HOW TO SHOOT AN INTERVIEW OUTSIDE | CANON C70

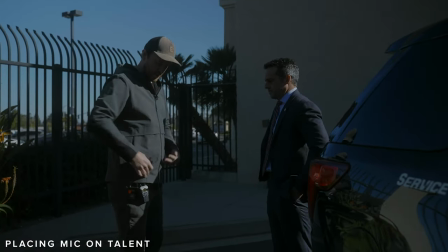[11:51]
So with this guy, I'm sure you've probably done this a couple of times, so you can take this, usually we're cutting the interview off here, so if you want to just kind of drop it in your pocket or just kind of throw it on the side,
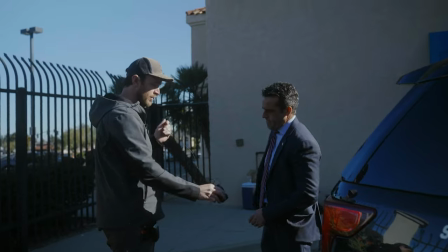[11:59]
I actually kind of like how I have mine there, that's a pretty good little setup.
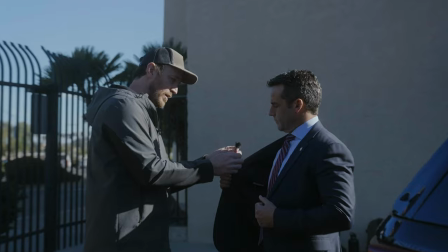[12:02]
And with this guy, what we do is usually we'll just, if you have a tie, we might take it, And do you mind if I just okay cool
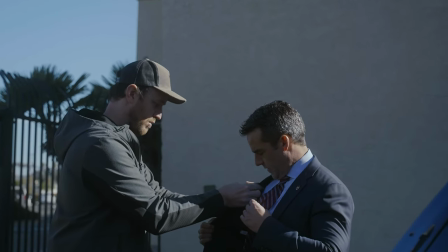[12:13]
Tuck this right in here Yeah,
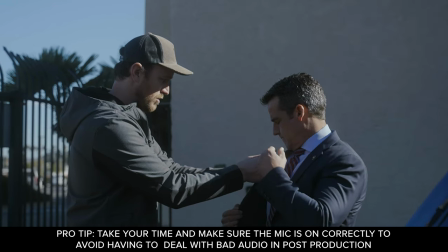[12:19]
so these ones are kind of nice because they hide so this one's poking out a little bit Just a bit more We may have to make an adjustment
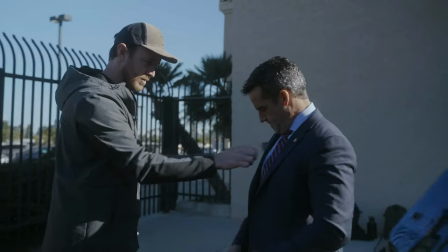[12:28]
Everybody's jackets are different. Okay, so let's see Cool. We'll see how that is on camera.
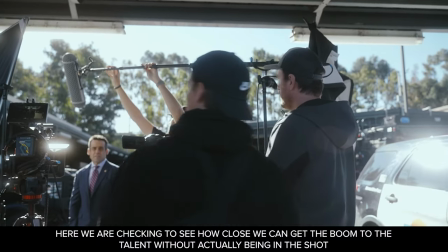[12:33]
I want to get the headphones on. Hey, right and tell me when it's just in. No, it's great, you're out.
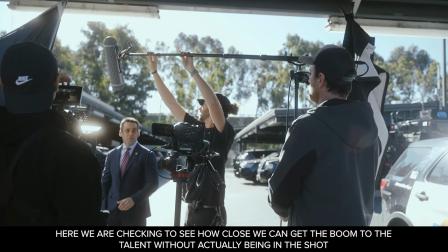[12:38]
Coming down, coming down, coming down. Hopefully it'll surf. It'll surf?
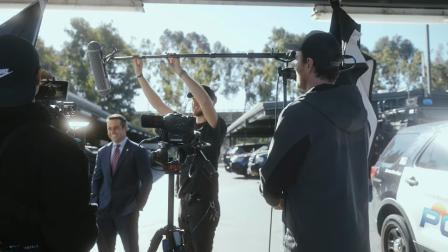[12:44]
Oh man, we should have filmed you surfing. That would have been way cooler than this. Still out. Good?
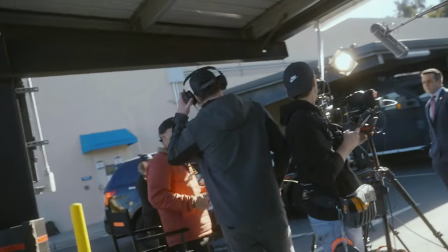[12:49]
Where do you usually go? Cool, sweet. So Justin, if we get a motorcycle like that, I'll just tap you on the leg.
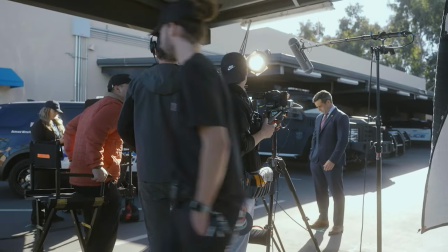[12:56]
You'll probably know it, but I'll tap you if we need to stop. Okay, sounds good.
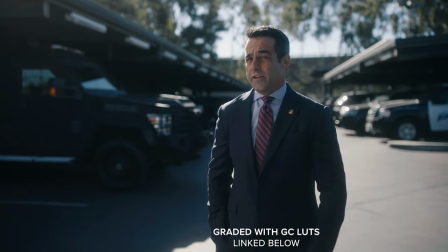All right, so we just wrapped up our first interview for the day. we got one more to go i think it went really well mega stoked on come on over how it went i think i talked about it but the cameras are on today this is the c500 mr2 35 mil lens the canon 35 1.4 version 2 running the v mounts full frame camera coat plate uh cd7 monitor orion luth our first ac he's always here with me he's a beast so what we're doing we're jumping over to the second interview generally speaking I like to not film if you have back-to-back interviews I like to jump the sets a little bit so it looks a little different so in the edit it's just a little more exciting you're not looking at the exact same kind of shot it's not so repetitive so even if it's similar it can be just a little bit different and a lot of times I'll do if I know it's going to be an interview that are going in the same edit if I put the guy on the left for the first time I'll put him on the right for the second time so that way it's just a little bit of diversity in the shots and the first thing I like to do before we move all this equipment over i'll take my a cam and i'll frame up my a cam so then we can build everything else around the a cam it's pretty much going to be the same setup but probably just flipped so instead of justified on the right it might just be justified on the left but i don't know about that we might scratch that depending on where the sun is but for sure i always
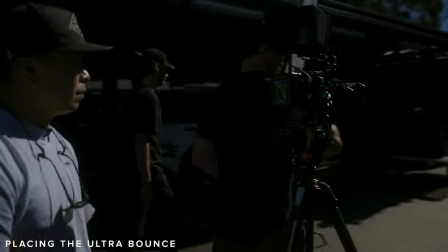[14:28]
start with the a cam so the the key thing with the ultra is i like it where it's basically slightly above
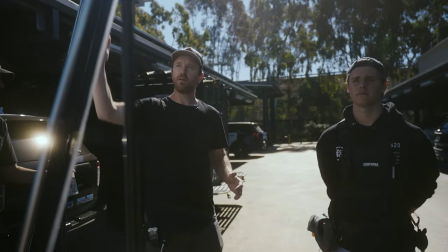[14:36]
I mean I would probably even go up six inches on either side and so when you think about lighting with like a LED softbox
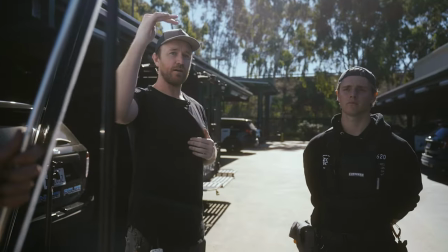[14:42]
You're usually everybody knows you're usually lighting where slightly above kind of on a three-quarter angle You're doing the exact same thing here.
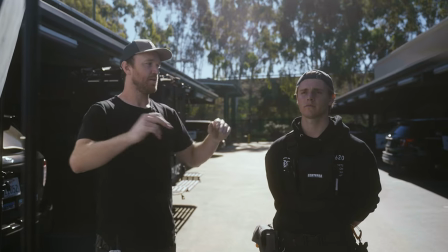[14:48]
I wouldn't want it flat on so it's like illuminating his neck quite as much I want to illuminate more of his face here so you can see the shadow there
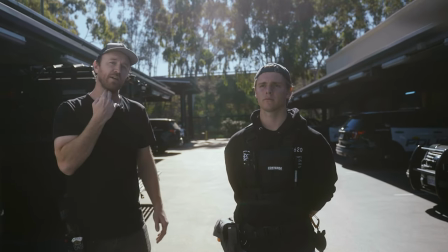[14:57]
Just illuminating his face. It's still soft light But you still get a little bit of a defined line on the chin with a little bit of shadow And then what the the neg fill does here
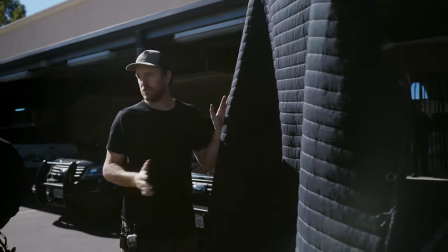[15:04]
is it basically absorbs light black absorbs light so that way There's a little more of shadow on this side of the
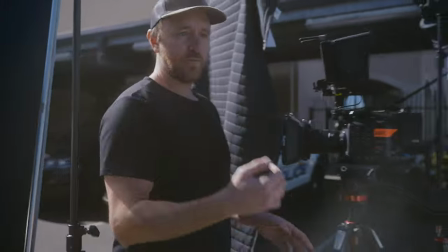[15:10]
face. Generally speaking in the shot. You're just looking for Some shape across the face Usually what's called Rembrandt lighting.
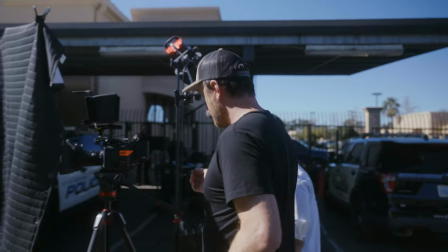[15:18]
I'll put it on the screen what it is right here But what that basically does is it gives contrast on the face.
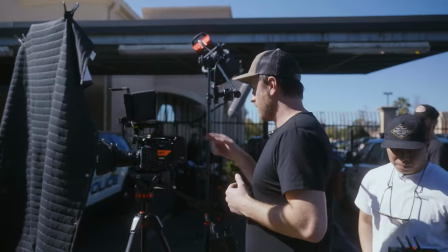[15:25]
So come on over here and look at the screen